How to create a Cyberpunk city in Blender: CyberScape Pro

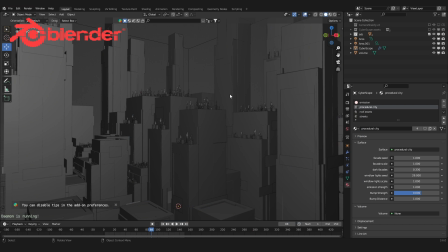35s
So this is what a file looks like if you open up the Cyberscape Pro file.
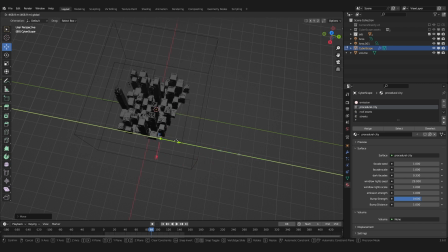40s
So this city is scattered on a plane, which means you can use the plane to change the scale and the shape of the city.
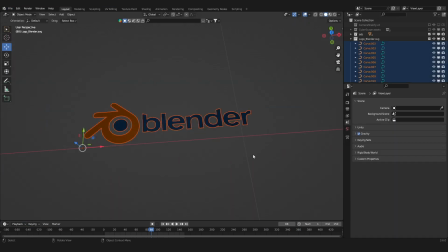46s
You could also import a vector graphic as a SVG and use it to scatter your city on.
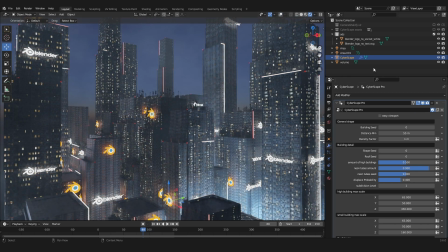53s
So let's go into the rendered view. You can see that it already set up a volume cube, because mist and haze is crucial to make the city actually look good.
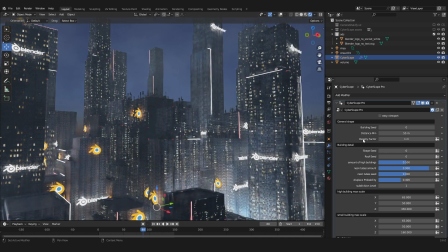61s
So in the modifier tab you have all of these controls for the geometry nodes of the city. Like the building seat right here.
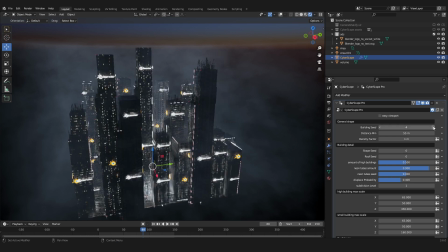67s
Which if you change it gives you a completely new result for the complete layout of the city. Which gives you the ability to change between infinite versions of your seat.
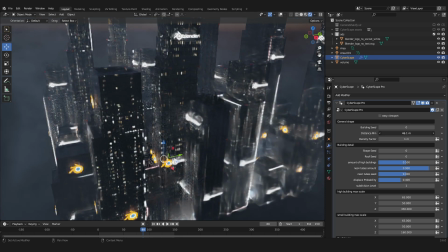76s
The distance minimum controls how dense the buildings are near to each other. The shape seat randomizes the shape and the detail of the buildings.
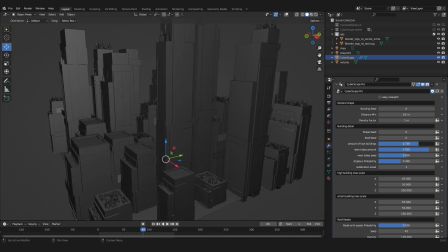83s
The city is made out of smaller buildings and taller buildings. And this slider here gives you control over how many tall buildings there are.
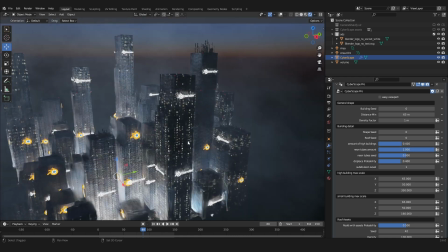90s
You can see that the buildings in the city have these glowing neon tubes on the edges and there are also sliders to control the amount and the seat of them.
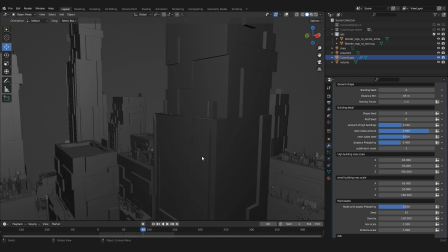99s
The subdivision level adds more smaller details to the buildings.
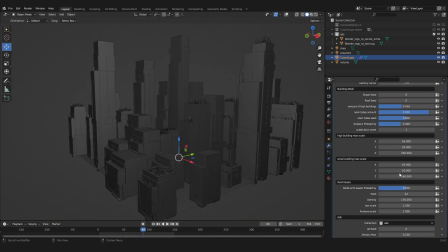103s
You have control over the height and width of the tall buildings and for the smaller buildings individually.
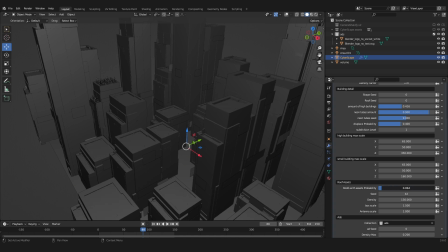109s
The roof with assets probability slider controls how many buildings there are with details on the roof and of course you have a random seed for that
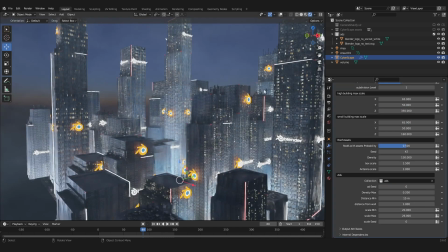117s
and a density factor with control over the scale of the objects there are a bunch of neon ads with the blender logo scattered through the city these are all just placeholders that you can easily just replace with your own files just select the collection ads and just import your own logos and
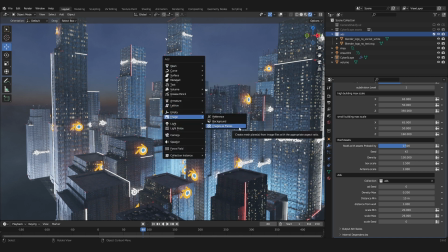132s
animations as images as planes i prepared a folder with a bunch of stuff i downloaded and i'm just going to select all of them and you also need
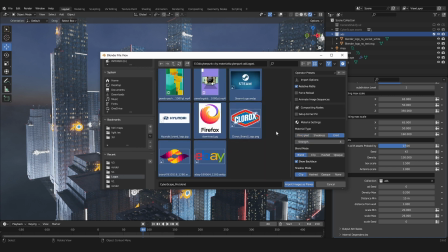140s
to change the material type to a mission and after importing them into the ad collection
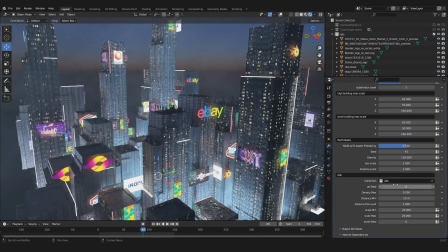145s
they are automatically scattered through the city i just searched for brand
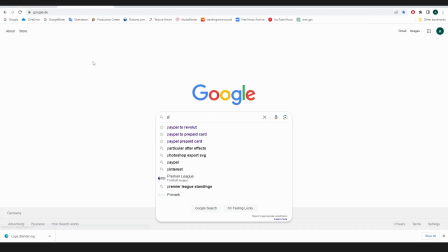149s
logos on google and filtered for ccc rogue licenses and you can
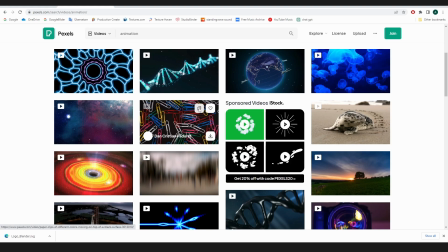154s
find some free stock footage on paxels videos if you go to the material tab
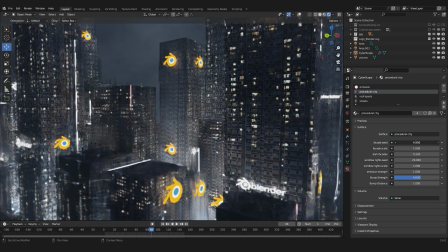159s
you see that i also created node groups with controls for the textures with the facade seat you can randomize the building textures there's also a slider for scale. The dark facade slider controls how many walls there are with no lights. The window light seat controls which texture is used for the window lights.
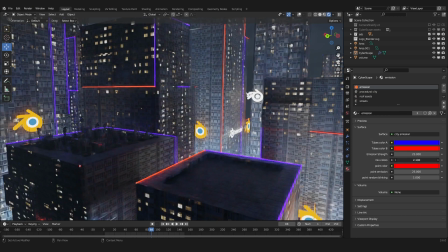175s
In the emission material you can change the colors of the neon tubes. And the mix colors slider controls how much there is of one of the colors.
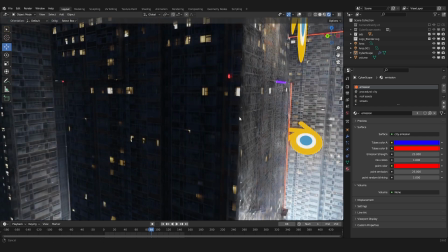184s
And if you go closer to the buildings you can see that I created these glowing points. Of course you can change the colors of the points but there's also a point random blinking slider and if you animate this value you get this random blinking
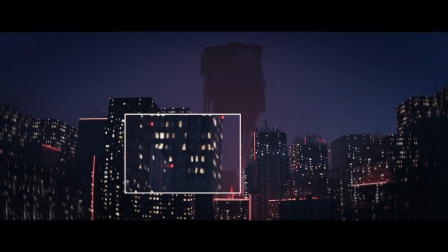196s
in your animation which gives more life to your city now let me show you how i used cyberscape to create one of the final shots
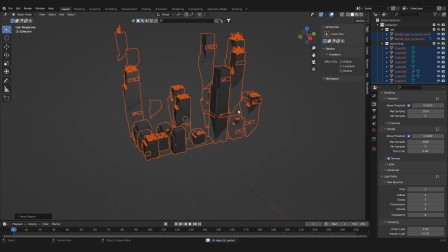204s
i just copied the asset from the original file and pasted it into my new scene i had to adjust the view end because the scale was too
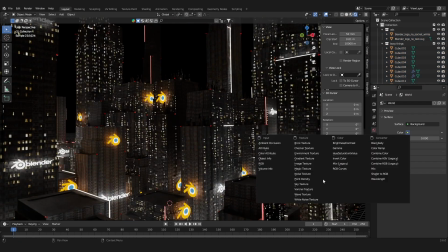213s
large for the viewport then i went into the rendered view and set the world to a sky texture i added a cube around the entire scene
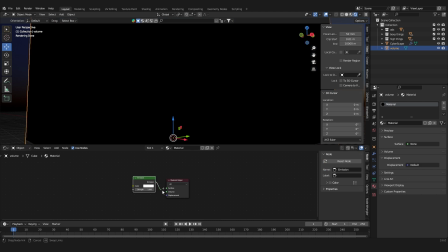221s
and in the material for the cube I used a emission shader and put it into the volume output.
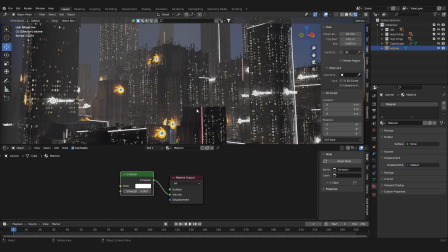227s
Then I turned down the emission strength, this gives us this fog effect. Then I add in a camera.
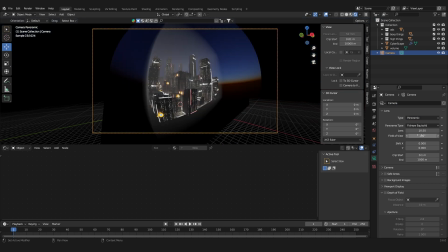233s
I also changed the lens type from perspective to panoramic to get this fisheye lens perspective.
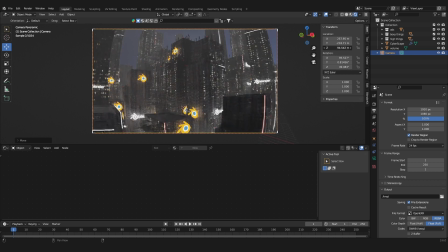239s
Then I just played around with the camera and tried to get an interesting angle.
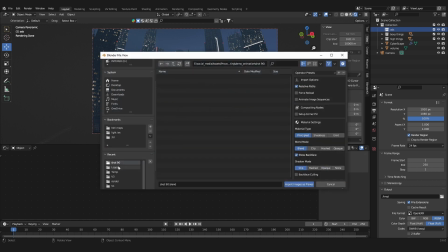243s
I selected the objects in the ad collection and deleted the blender logos so I could replace them with different graphics then